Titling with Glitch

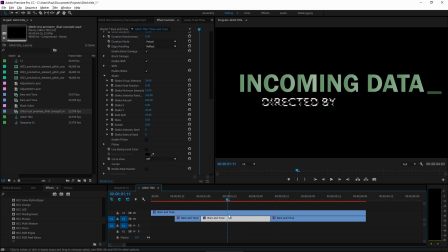(4:14)
Okay, so we have that set up there. We have all these other titles. We're going to add glitches to them too.
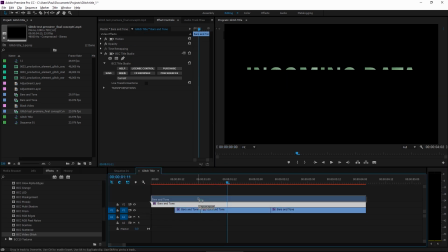(4:20)
So I'm going to do a little trick now.
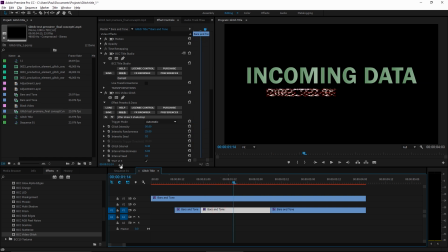(4:23)
Now that I've got this looking how I want it, to make that larger text appear in front of itself like you saw there, like the small directed by and then the big one, it's a very basic trick. I just duplicated the text and enlarged it.
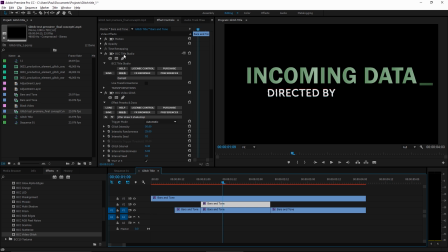(4:38)
It's a very straightforward way to make this change. So for this, I do have to go back into Title Studio or I can just increase the scale here.
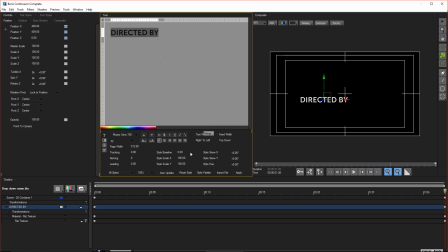(4:46)
But going into Title Studio ensures that the resolution of the text stays nice and sharp.
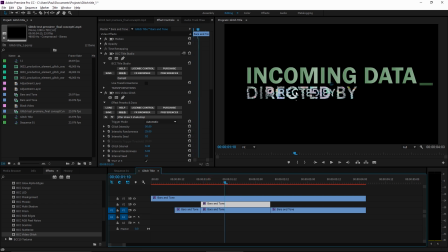(4:54)
Okay. So now we have the text on top of itself and that looks kind of cool, but it's better if you eliminate the underneath text for at least some of that time.
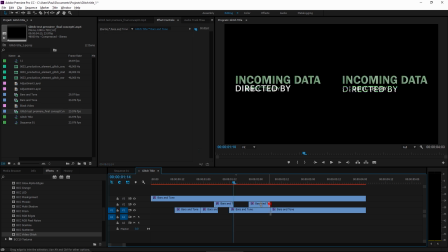(5:06)
So it looks like it really popped out. And another time there. Okay. So we have the pop-out text happening there with the exact same glitch we had before.
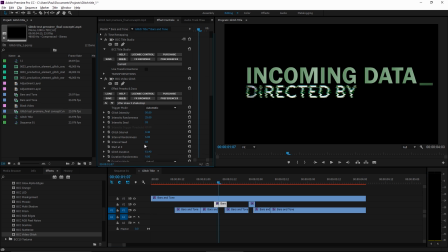(5:22)
Now let's randomize it and we can just change the intensity seed and the interval seed and then we get a different effect on top. Another thing we'll want to do is tone down the glitch when it's in the middle so here I'm going to animate the glitch intensity just going to go
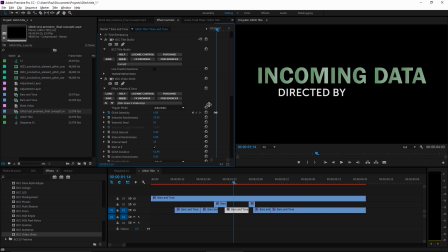(5:40)
forward to frame and set it to zero it's kind of the nice thing about this effect is that sudden changes don't stand out so I can leave that zero the whole time and when the zoom in text happens again it just looks normal it's great okay now between these two first
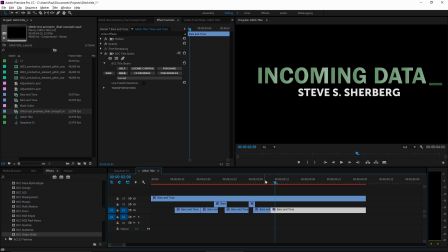(5:58)
of all let's add video glitch to this second name I'm going to use this as the basis so I'm just going to copy and paste that video glitch effect and again to randomize it it's going to change the seed and maybe this time I don't want the shake to go quite so much in the X and
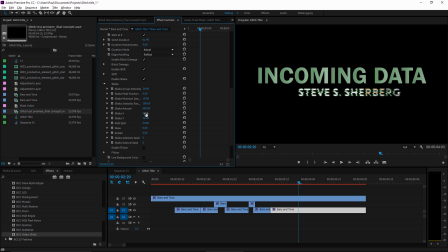(6:18)
Y so maybe just 10 and Y maybe 5 and X and let's increase the rgb split though so we get more color separation on the names and let's also tone down that shift maybe bring down the shift group
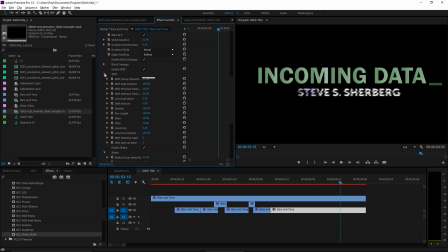(6:34)
intensity to 25 that makes it a little less insane nice
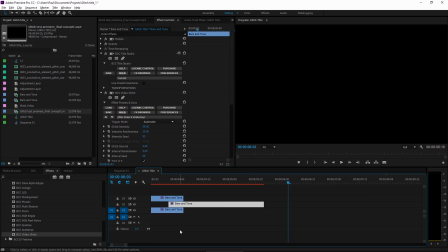(6:41)
same thing here copy and paste do the enlargement
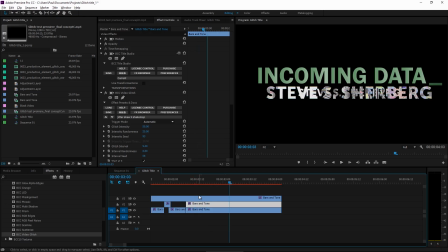(6:46)
so we have our super big text on top and this time I'm going to leave it on top of the text here but I'm going to remove the video glitch underneath it
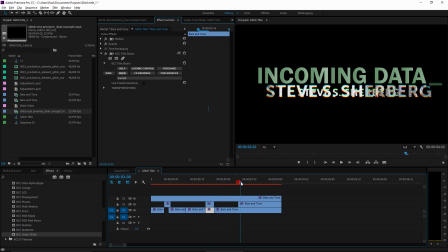(7:05)
looks kind of cool that way okay and a more traditional one here and that'll be good okay so that's how we have
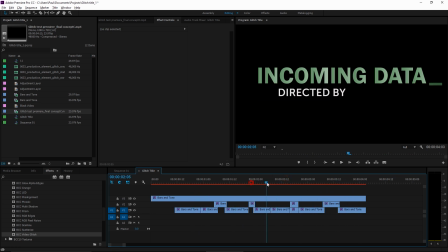(7:18)
our crazy sporadic text there now in this transition between the two names I'm going to use glitch again but as a transition and that's located in video transitions and it's called
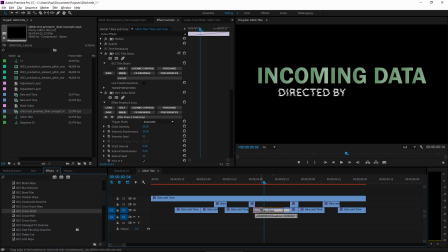(7:31)
cross glitch so just put it on there I want the duration to be about 12 frames or so and there it is and when all this craziness I forgot to add a glitch to the drop-down part so again I'll copy and paste it.
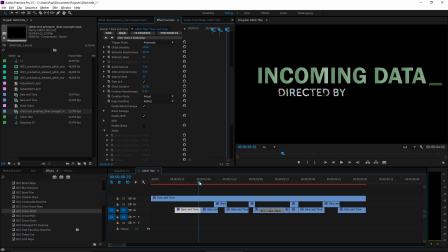(7:50)
And the only difference is I'm going to take off the shake completely. Since it's already dropping down, you don't have to oversell that. Now at the very end, I'm going to use cross glitch again so that it disappears with the glitch as well.
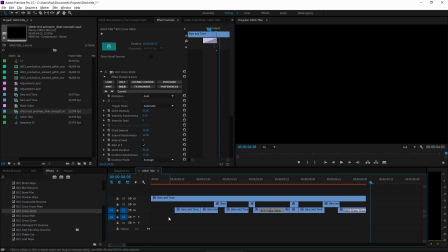(8:04)
And when you put it on the end, it just fades to black. Okay, so we did all that on the bottom text. Now on the top one, same idea.